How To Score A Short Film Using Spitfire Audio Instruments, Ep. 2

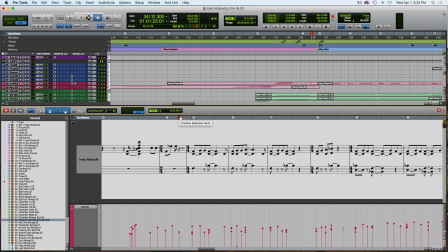Right, that's not that much different than... Right, from the opening. So I'm doing again the displaced chord there, right, with the rhythm right here, displacement.
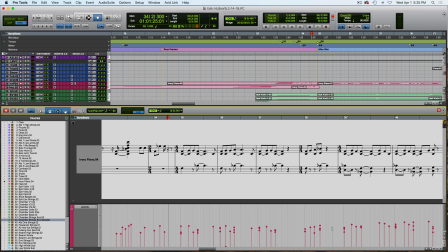And notice it's just these little melodies on the top voice of the piano. So that is directly related to that opening figure in the cellos. So this is really one of the few ways that you can sort of do development of ideas in such a short 3-minute piece where you've got so many different
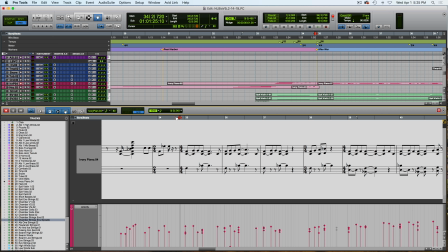moods and textures and so many different eras of the guy's life that you go through.
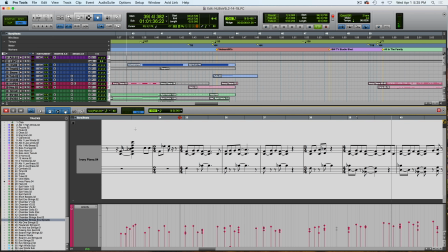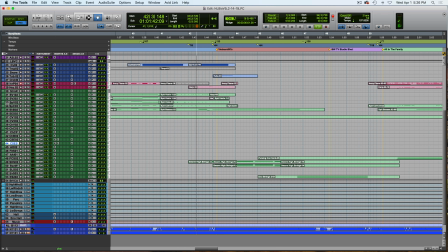That brings us to this era here in the 60s with Vietnam.
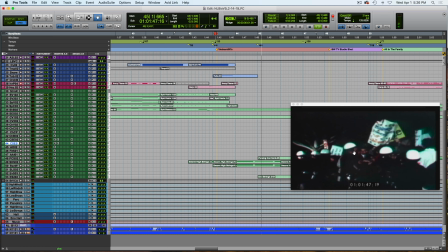So you hear, there's explosions, there's all this stuff going on, protests.
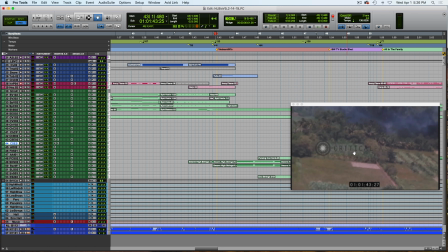I have to leave room for that stuff in the music. So I don't have any timpanis, any percussion, and I leave a lot of the lower pitched areas free. And this way, I can sort of get my music to fit in with what's going to end up being the sound design.
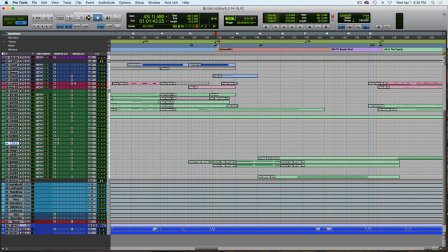It's still a struggle and still a fight and still have to press to get your music heard, but you can sort of write music to make it a little bit easier. And what I do here is I've got this music swirling because the time was very uncertain. There was so much tension and so much division in the country
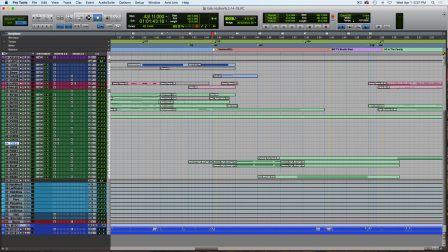and violence with war and protests and assassinations of political figures and Martin Luther King and all this stuff. It just, you want the music to be a little unsettled. And that's where the swarms really come in handy, because you can't really program this stuff.
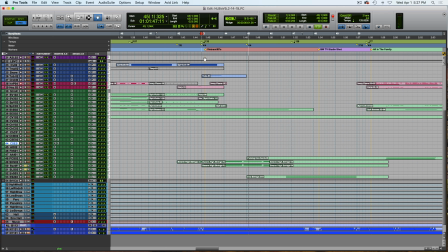So it works out really well.
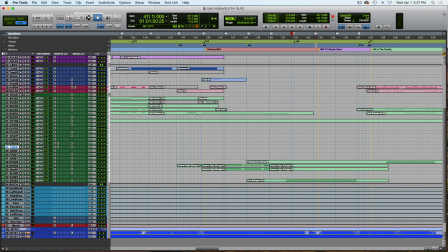So this is just a little... a bridge. I had to fill in some space here. He's in the TV studio.
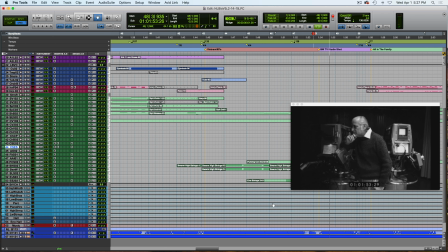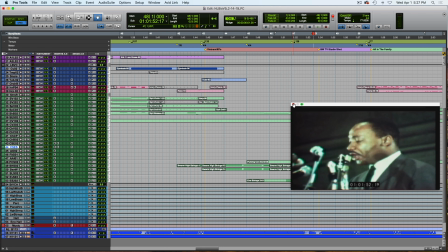And then we start talking about all of the big hit television shows he had in the 1970s.
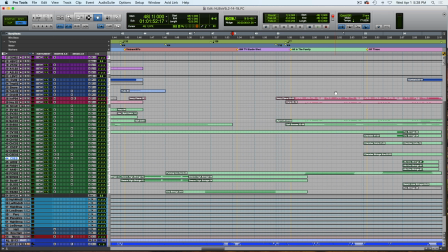And many of them were sitcoms, but they were always sitcoms with a commentary on the social situation in America. So even though they were funny, they were still serious at the same time. And the direction I got was to have music that moved forward.
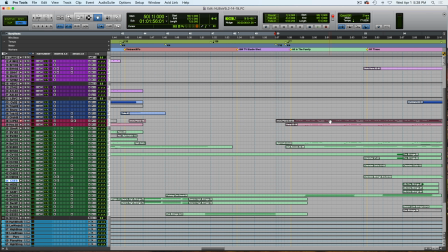And again, if we look at the piano part here, you can see how
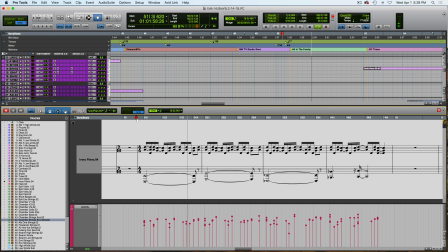this is basically, again, a variation on the cello thing that was in the opening, where I've got now the displacement happening here in this voice,
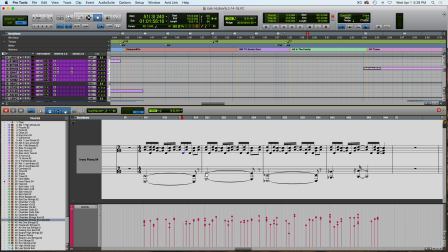even though I've got strong downbeats.
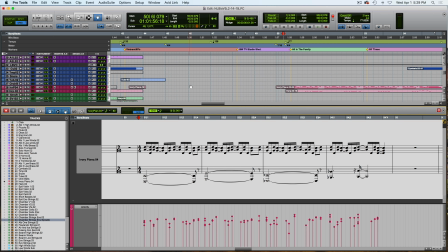And is that cellos that are playing the counterline there? Spitfire, cello.